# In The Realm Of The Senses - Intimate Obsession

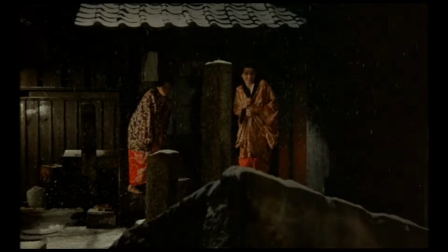[0:14]
Nagisa Oshima's classic film in the realm of the senses is a sensory and explicit retelling of a true story.
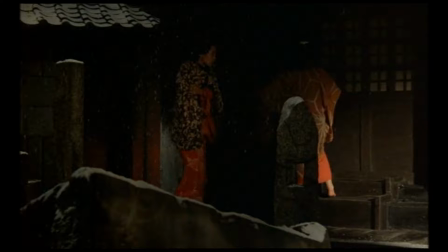[0:21]
The film invites criticism and controversy surrounding its use of detailed,
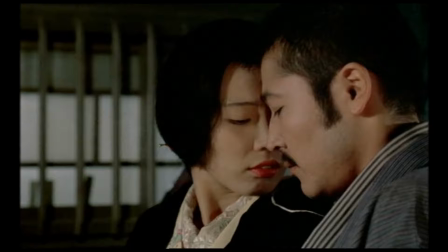[0:26]
explicit and real sex within its scenes, almost throughout the entirety of the run in time.
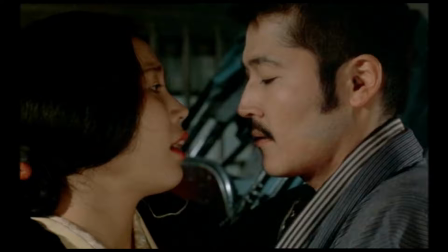[0:32]
The film has a very minimal focus on narrative. Two people, an innkeeper called Kichi and a serving girl working for his inn,
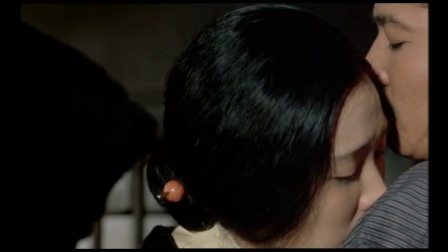[0:39]
Sada, begin an intense love affair that delves deeply into physical obsession, sexual exploration and even reaching the heights of troubling madness,
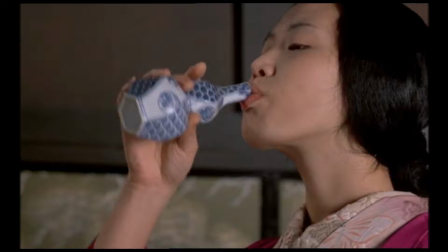[0:48]
the climactic peak of true ecstasy for Sada.
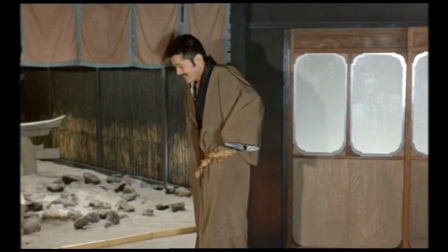[0:51]
Nagasa Oshima's film is considered a classic of art house cinema and is essential Japanese art house viewing,
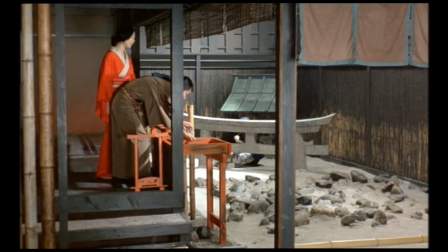[0:58]
however debates tend to arise around the film about whether it can be considered a truly artistic film or if it is simply pornographic.
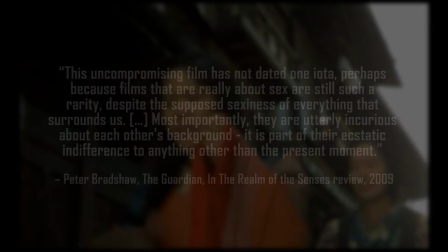[1:07]
In Peter Bradshaw's review of the film for The Guardian, he states that this uncompromising film has not dated one iota,
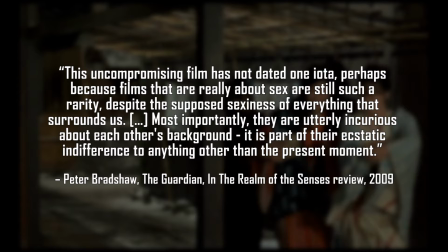[1:15]
perhaps because films that are really about sex are still such a rarity, despite the supposed sexiness of everything that surrounds us.
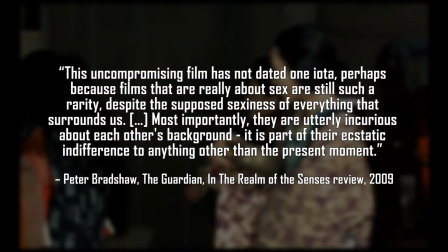[1:22]
Most importantly, they are utterly incurious about each other's background.
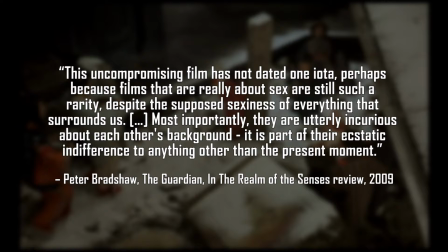[1:27]
It is part of their ecstatic indifference to anything other than the present moment. Despite the ever-popular mantra of sex sells,
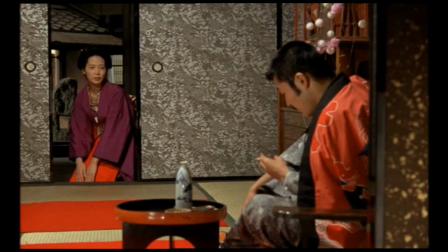[1:35]
if sex was a concept so widely and openly depicted in Western media, a film such as In the Realm of the Senses wouldn't cause the controversy it does.
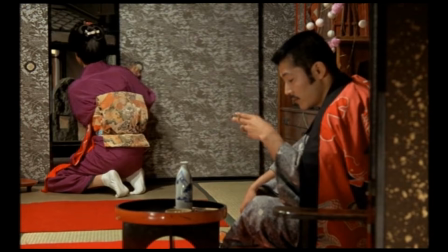[1:44]
In the Realm of the Senses is about sex to its core, but also obsession.
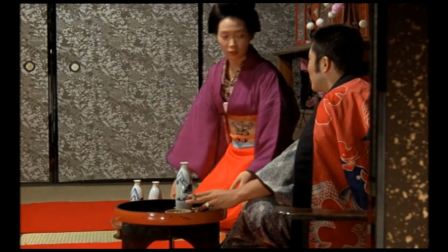[1:49]
Peter Bradshaw suggests that the central characters in the film amid their affair have no interest in each other's backgrounds,
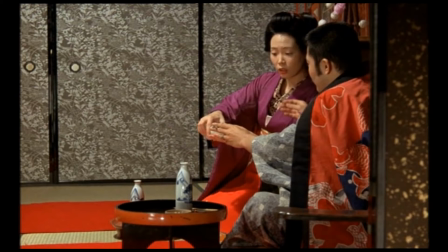[1:56]
but only show interest in the present when they are exploring each other to their physical depths.
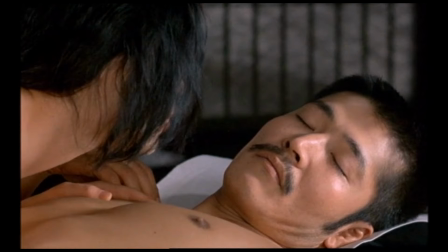[2:01]
This obsessive affair even becomes tangled with how Sada and Keechee view the concept of time,
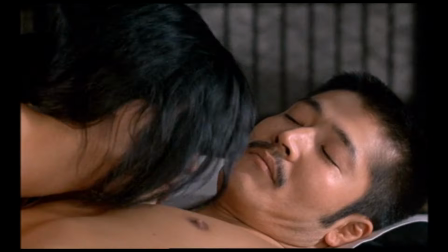[2:07]
especially with a scene when Keechee sleeps until noon while Sada hasn't slept at all.
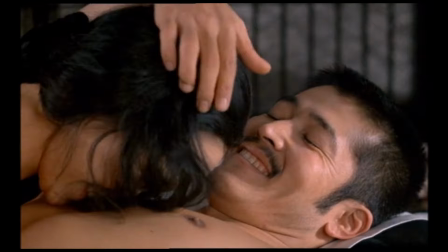[2:13]
Viewing the film can feel like a blurry timeline as almost each scene is populated by the sexual behavior.
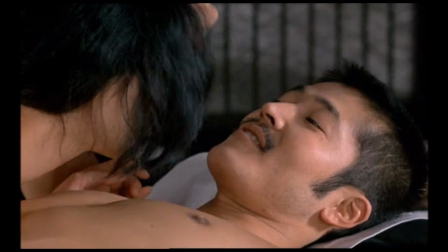[2:21]
How long does this affair last? When is it truly day and night?
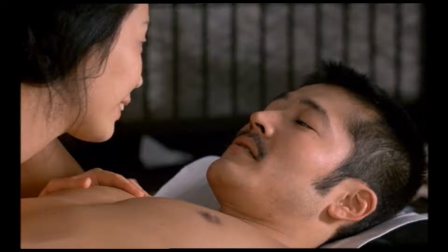[2:25]
It's a delirious viewing experience and in some ways places the viewer in a similar loss for time. that Sada and Kichi experience.
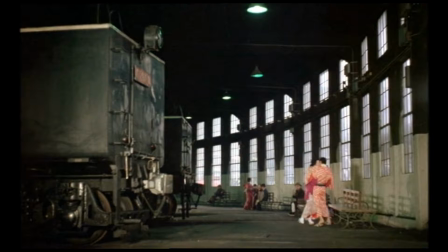[2:34]
The film's most explicit scenes explores sex with an incredible intimacy, with the camera's frequent close-ups on Sada and Kichi.
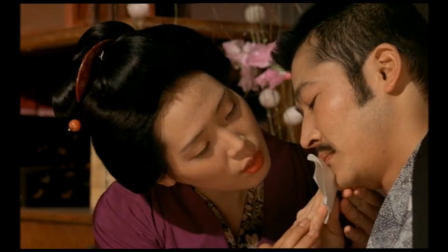[2:42]
These characters, as they are drawn intensely close to each other,
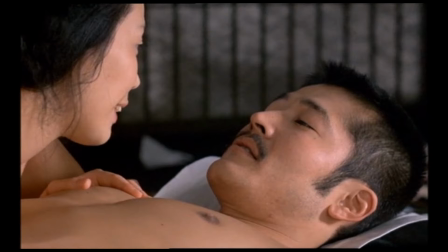[2:45]
the viewer is also drawn just as intensely close to the both of them, as if the viewer is in the moment with them.
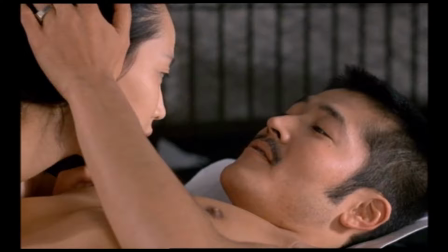[2:52]
The camera's sense for documenting intimacy extends to film in how the two actors' bodies intertwine, with limbs resting or clutching,
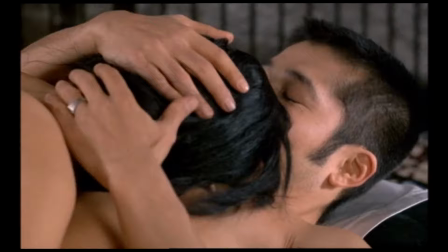[3:00]
Tangling together as if the two subjects become one, creating incredibly painterly images of their bodies together.
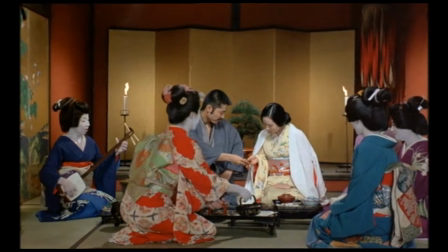[3:07]
With addition to how the scene is lit, the light resting gently on their bodies and the shadows accentuating their features,
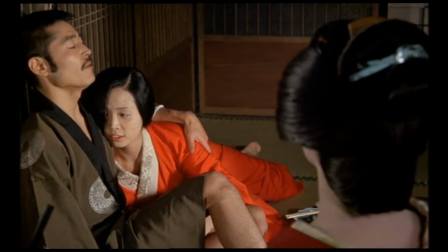[3:14]
and how the sets are designed very intricately detailed and crisp, these scenes of sex can be visually very beautiful.
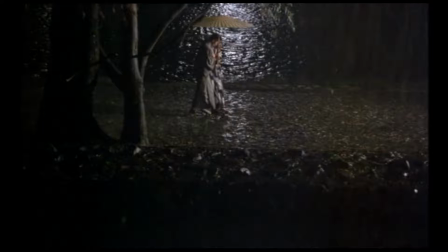[3:21]
Between Sada and Kichi, lovemaking becomes more than just an act of stimulation, but it also becomes a philosophy. Every act they perform must be associated to their carnal desire for each other.
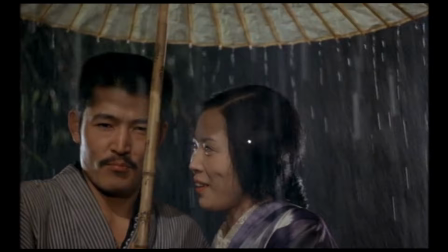[3:33]
From eating meals to transportation, any action allows the opportunity for these two characters to explore their physical and sexual limitations.
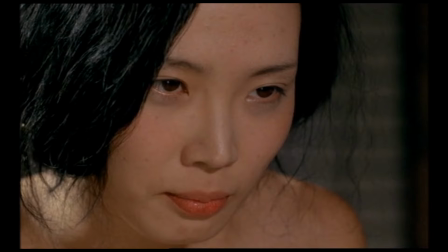[3:42]
The obsession for physicality, that neither can go or do anything without the other turning a non-sexual action into a sexual action,
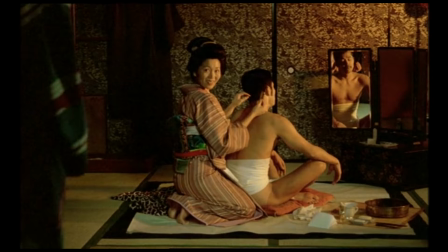[3:49]
is emphasised with Sada. When the affair between Sada and Kichi truly blooms, Sada tells Kichi to never sleep with his wife again, or she will kill him. Her murderous rage boils early in the film when she is told to fetch a pail of water, only to return to see Kichi making love to his wife.
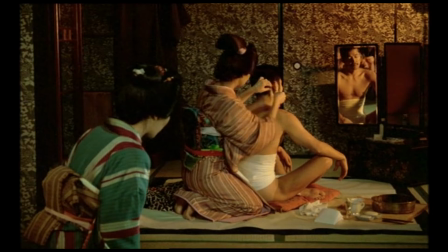[4:06]
She imagines cutting her deeply and watching her bleed out.
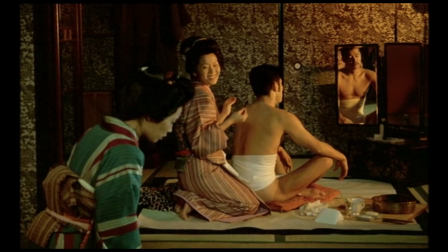[4:10]
This sequence where she imagines murdering Kichi's wife establishes early on that she has a possessive intensity.
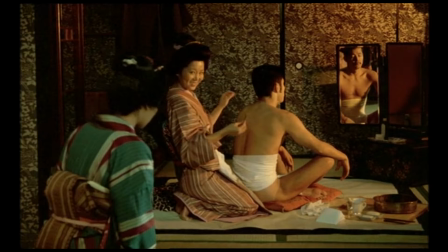[4:16]
Her understanding is that if she can't have Kichi and only Kichi, nobody else should.